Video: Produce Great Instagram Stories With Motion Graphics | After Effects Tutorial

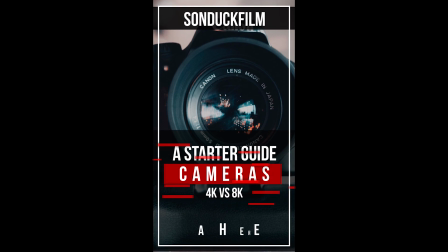Hey, what's going on, internet? This is Josh Noel, SonduckFilm.
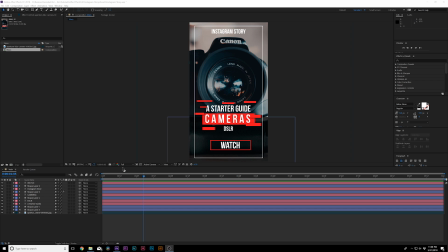We're gonna do something a little bit more application-based, and I mean social media, Instagram stories. And this is a very specific concept because Instagram stories is becoming something that's very popular. A lot of big brands are using Instagram stories, they're doing custom designs and promoting products or engaging with their audience.
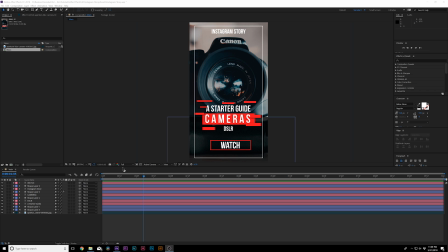And I've seen a lot of great Instagram stories where they're using motion graphics to put emphasis on what's important. And that's what I want to do in this video is how to set up an Instagram story. Perhaps some of the stuff in here is very easy to do, but putting together a nice, well-rounded Instagram story and putting the focus on your titles and creating a call to action is very important.
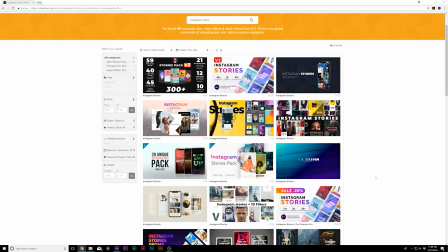So, and that's what we'll be focused on in this video. And of course, if you want some more examples of this amazing work, or if you're in that time crunch, go ahead and check out our links in the description. They'll bring you to this page,
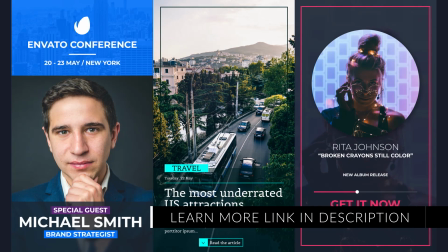Video Hive, which has 89 Instagram story examples in which you can take a quick look at and see how awesome these can really be.
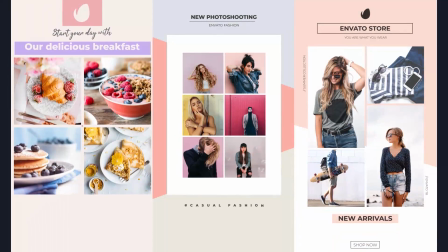So it's really up to you how you want to design them, but this one we're going to focus on just something laying it out and getting it correct.
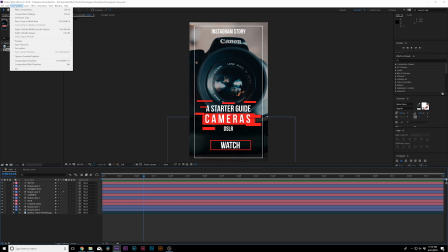And you can check those links out in the video description, but let's get started. Go to composition and click on new composition.
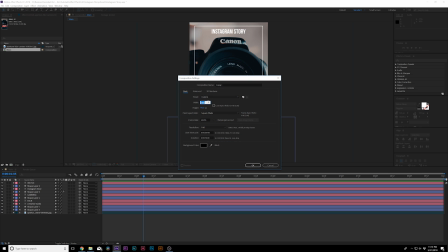And we're going to want to use a width of 1080 and the height of 1920. So we're basically flipping 1920 by 1080 and making it 1080 by 1920. And we can call it Instagram. And any frame rate is fine, and 10 seconds is good. And we'll click OK. And now we have this vertical composition.
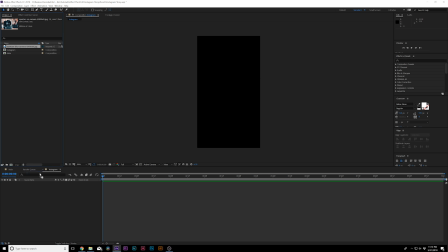It's a little bit weird, but typically you want to bring in an image if you're working with an image. If you don't, then you know it's really up to you if you need to create a solid.
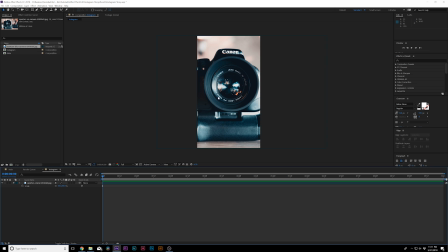But I have this image of a camera right here. Let's say I just produced a camera video on YouTube and I want to send my followers to YouTube to watch this video. Well, that's what we're going to do, and we need to create a nice title and a nice call to action. So let's start off the title.
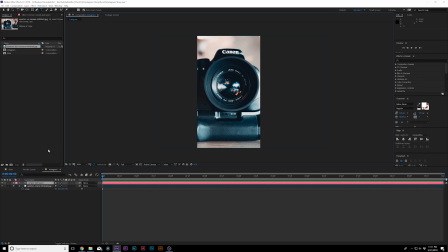We grab our text style tool and we can type out our text. Perhaps this video was titled A Starter Guide.
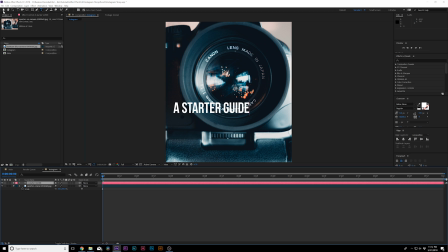Perhaps here's our title, and don't worry about it being so small like this,
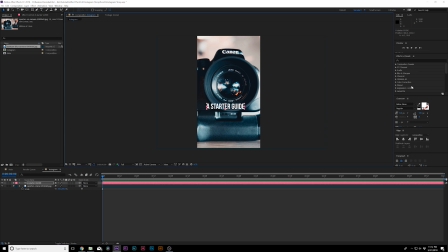because someone's going to be watching this on their phone, and you got to keep that in mind. And you go to the line tab, window, align, and we can make sure this is centered within our comp here. And there's that.
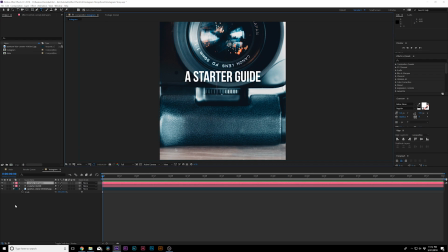And then maybe what we can do is type out another text in here, call it maybe cameras, make sure that's lined up, and maybe we'll duplicate it again. Maybe we'll just do like 4K versus 8K. I don't know, just something as a subtitle, perhaps.
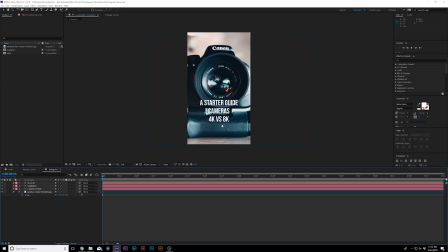I'm just kind of making this up as I go. The reason why I'm choosing this text is to make sure that we can make these titles stand out, because right now they don't stand out or doing anything, especially against this background.
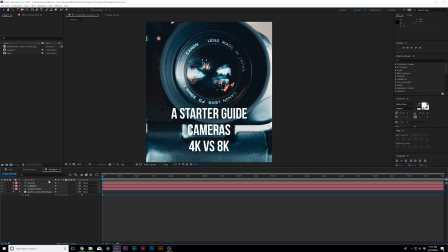There's not much that's going on here. So that's what we're going to focus on this video, is making your titles stand out within your Instagram story. And of course, this applies to any other concept as well. So let's go ahead and grab the rectangle tool, make sure no layer is selected.
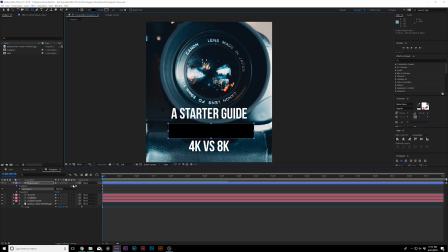And I like to draw out a box here, you know, for our middle text, and I can put this layer underneath cameras, and this will be a nice box. We could choose a theme,
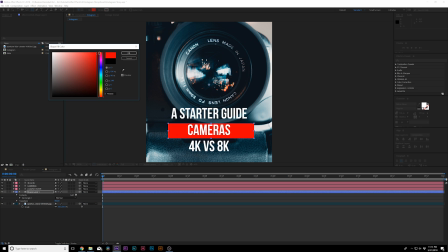so maybe I like red, and I'll just select a nice red color in there, and click OK. And we can just center this up as best we can. Beautiful. And also I like to go to the grab cameras, go to the tracking over here in our character window, and just drag out the tracking.
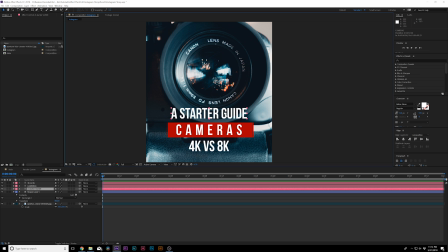This way this will stand out a little bit more. And now we have our main title here. We can bring that in just a little bit closer. And this I like to make a little bit smaller. So I'm using the typeface also. I'm also using typeface BeatBaz Nuu. And this works really well, this typeface.
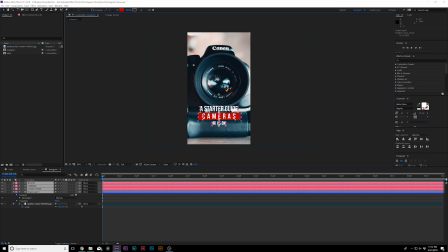And I like to bring all these layers down a little bit because I want to take advantage of the lower third of this, you know, image.
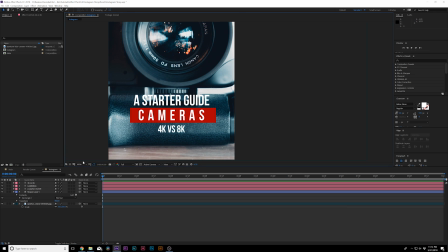And this is looking pretty good. We can, of course, make this stand out even more. So what we can do is go to Layer, New, Null Object. And we can parent all of our shapes and our titles to the null object, and we can scale up the null object,
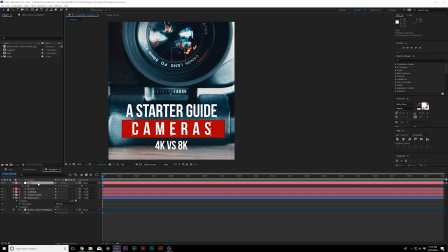and this will give us a little bit more control over the size of our title.
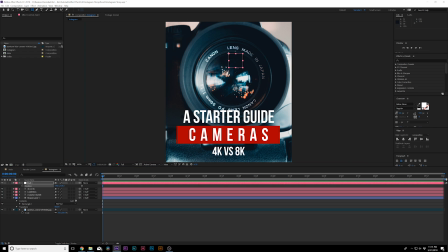Bring this up to about right here. And of course, you gotta do the learn more box so you can engage people to click on it if you're making a clickable story.
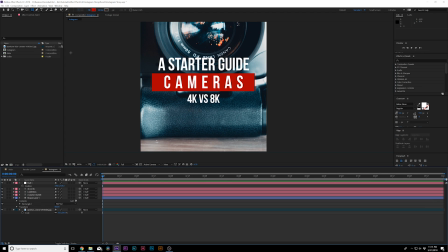So what you can do is just draw, like say, another box here, make sure another layer is selected.
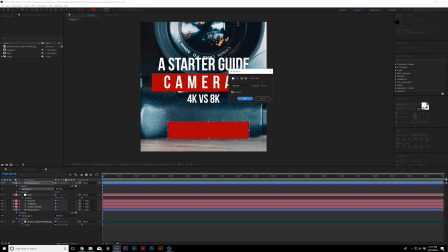And this time what we'll do is we'll click on the word fill, we'll set it to none, click on the word stroke, and we'll set it to fill, or solid color, excuse me. And you can increase the pixel count. I'm up to 9.